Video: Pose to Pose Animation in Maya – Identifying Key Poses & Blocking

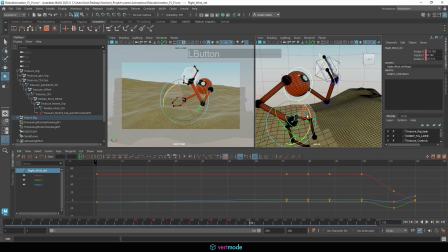32:57 And let's relax this hand so it's not up and about.
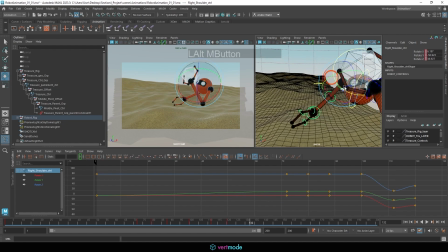33:02 And once again, think about how it looks to the camera, not necessarily how it looks in three-dimensional space.
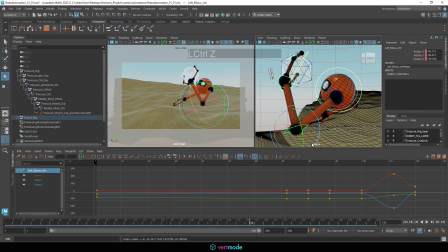33:09 I might want to get a little bit more distance between the character and the stone. And we can always sync the character back onto screen a little bit better. I may even give the character a little bit more twist here.
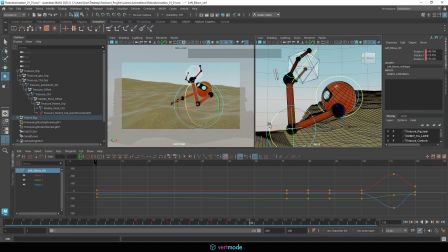33:28 Bring the stone back on. And you do have to, think about the constraints you're working with there in terms of positioning and the sky and all those types of things. This may be a little bit too rotated here.
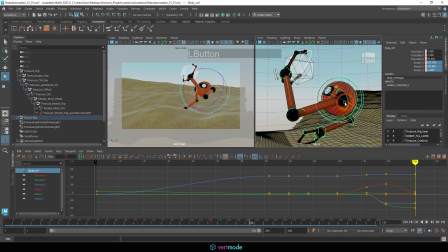33:42 I might even return this to the 0-0 rotation and just kind of restart. So that way I can tell I'm not getting too many crazy values. But then again, I do feel like we're still getting quite a few crazy values here.
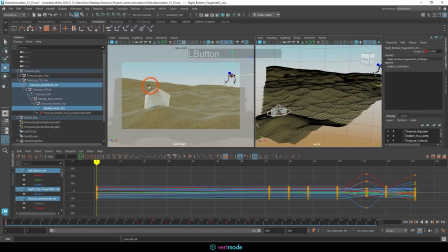33:57 So let's hit the S key on that and just see how this looks in terms of getting the pose there.
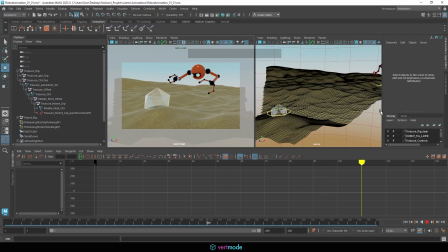34:04 So we have our character come, they're going to look, swoop and grab, and then examine. So that felt pretty good. I like how the character's kind of sinking back there. We'll have to put a motion trail on it later on to really confirm this is what we want, but I think I can live with that.
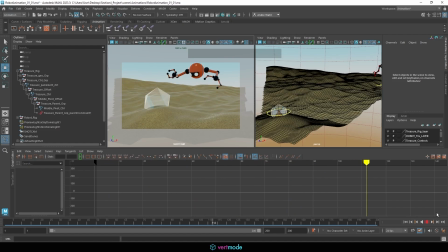34:19 Now, we're going to observe this rock for about 24 frames, which means we're going to add all sorts of little breakdowns that are going to be making the character look it over.
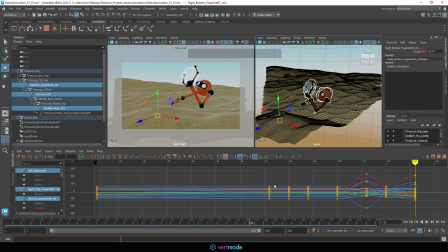34:27 But in the block and pass, we're just going to have the characters stare at it, which is kind of funny.
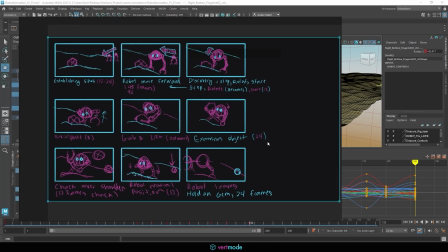34:32 So I set it to be a 24 frame stare, and I think I'm good with that.
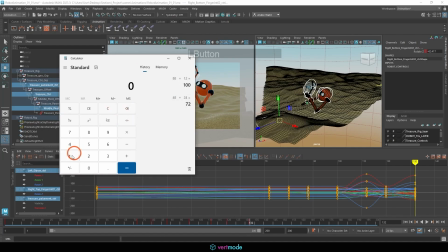34:37 We're at 132. I could do this math in my head, but I don't feel like it. 132 plus 24 is going to put us at 156.
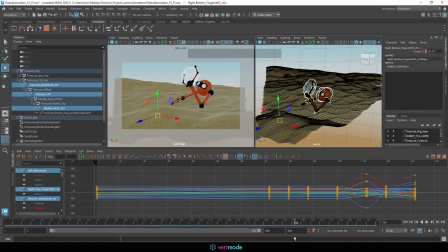34:46 So I'm going to go to 156. I'm going to highlight the controls and smash the S key. Now, with that said, I'm actually going to turn off the controls for the treasure again. So that way, when I highlight everything and hit the S key, I don't keyframe those.
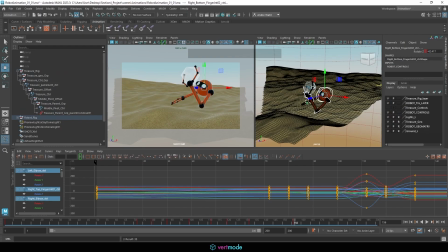35:05 And we can move on to the next one, which is going to be having the character toss this.
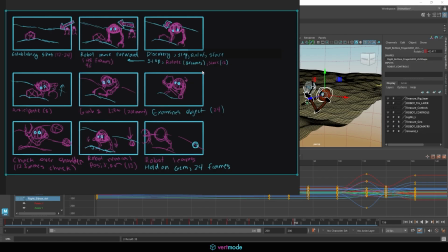35:10 So we're going to have a toss frame and an anticipate down frame. Now, since I twisted this so much, I'm going to include the anticipate down in this.
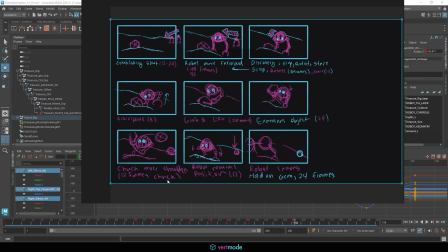35:18 And we have it set as a 12 frame operation to chuck it over the shoulder. I might split it to 8 and 8, an 8 frame anticipation down and an 8 frame chuck, and then we could change that around depending on what looks good.
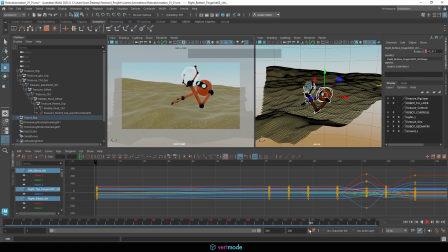35:31 So 164 puts us at 8 here. So we're just going to do that as our downward anticipation.
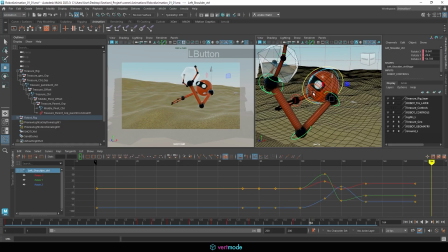35:38 And think about if I'm going to throw something over my shoulder, what needs to happen. This arm's going to need to extend out a bit here, like so. And, if I grab something that I can hold, and just kind of place it in my hand to kind of give me some weight, I can think about what happens there.
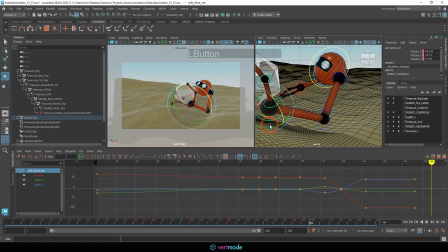35:57 My wrist is going to roll a little bit this way.
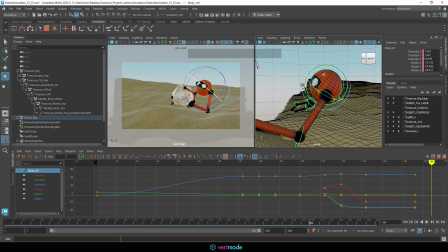36:01 And in terms of the body, if I'm going to chuck it over my shoulder, so where's the energy need to go?
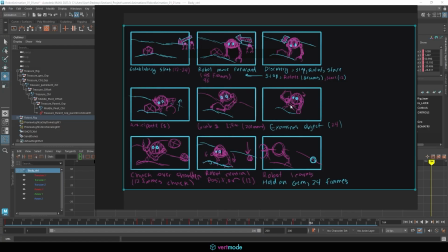36:10 Does it need to go down or up? If I go up, then it gives me room to go down.
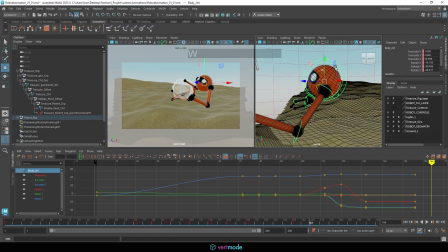36:15 So I think we could probably go upwards a little bit with this setup here. We could move the head downward. Maybe even consider looking away from the object to show that it's not important anymore.
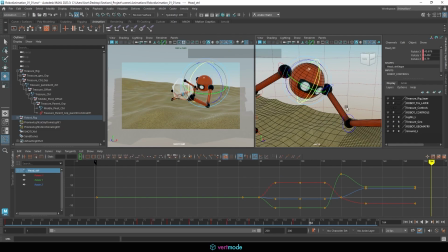36:27 And what's the other arm going to do? So this one's going to come down.
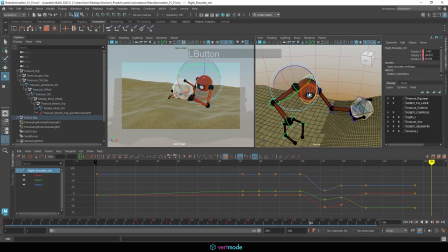36:31 What I might do is just kind of tuck the other arm a bit in anticipation. So maybe what we're going to do is we're going to throw this arm outward. I think that would make sense. So I'm just going to move this in, and I want to make sure it's reading clear as not going near the silhouette.
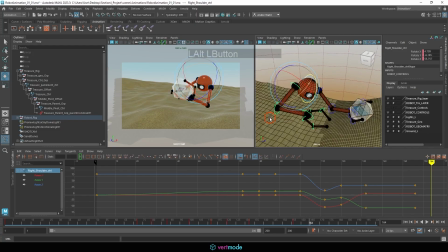36:51 So we're going to kind of come out and over with it. And think about how a fist might look like for this character. I think we already kind of have it there, but we could maybe more intensely bring these together.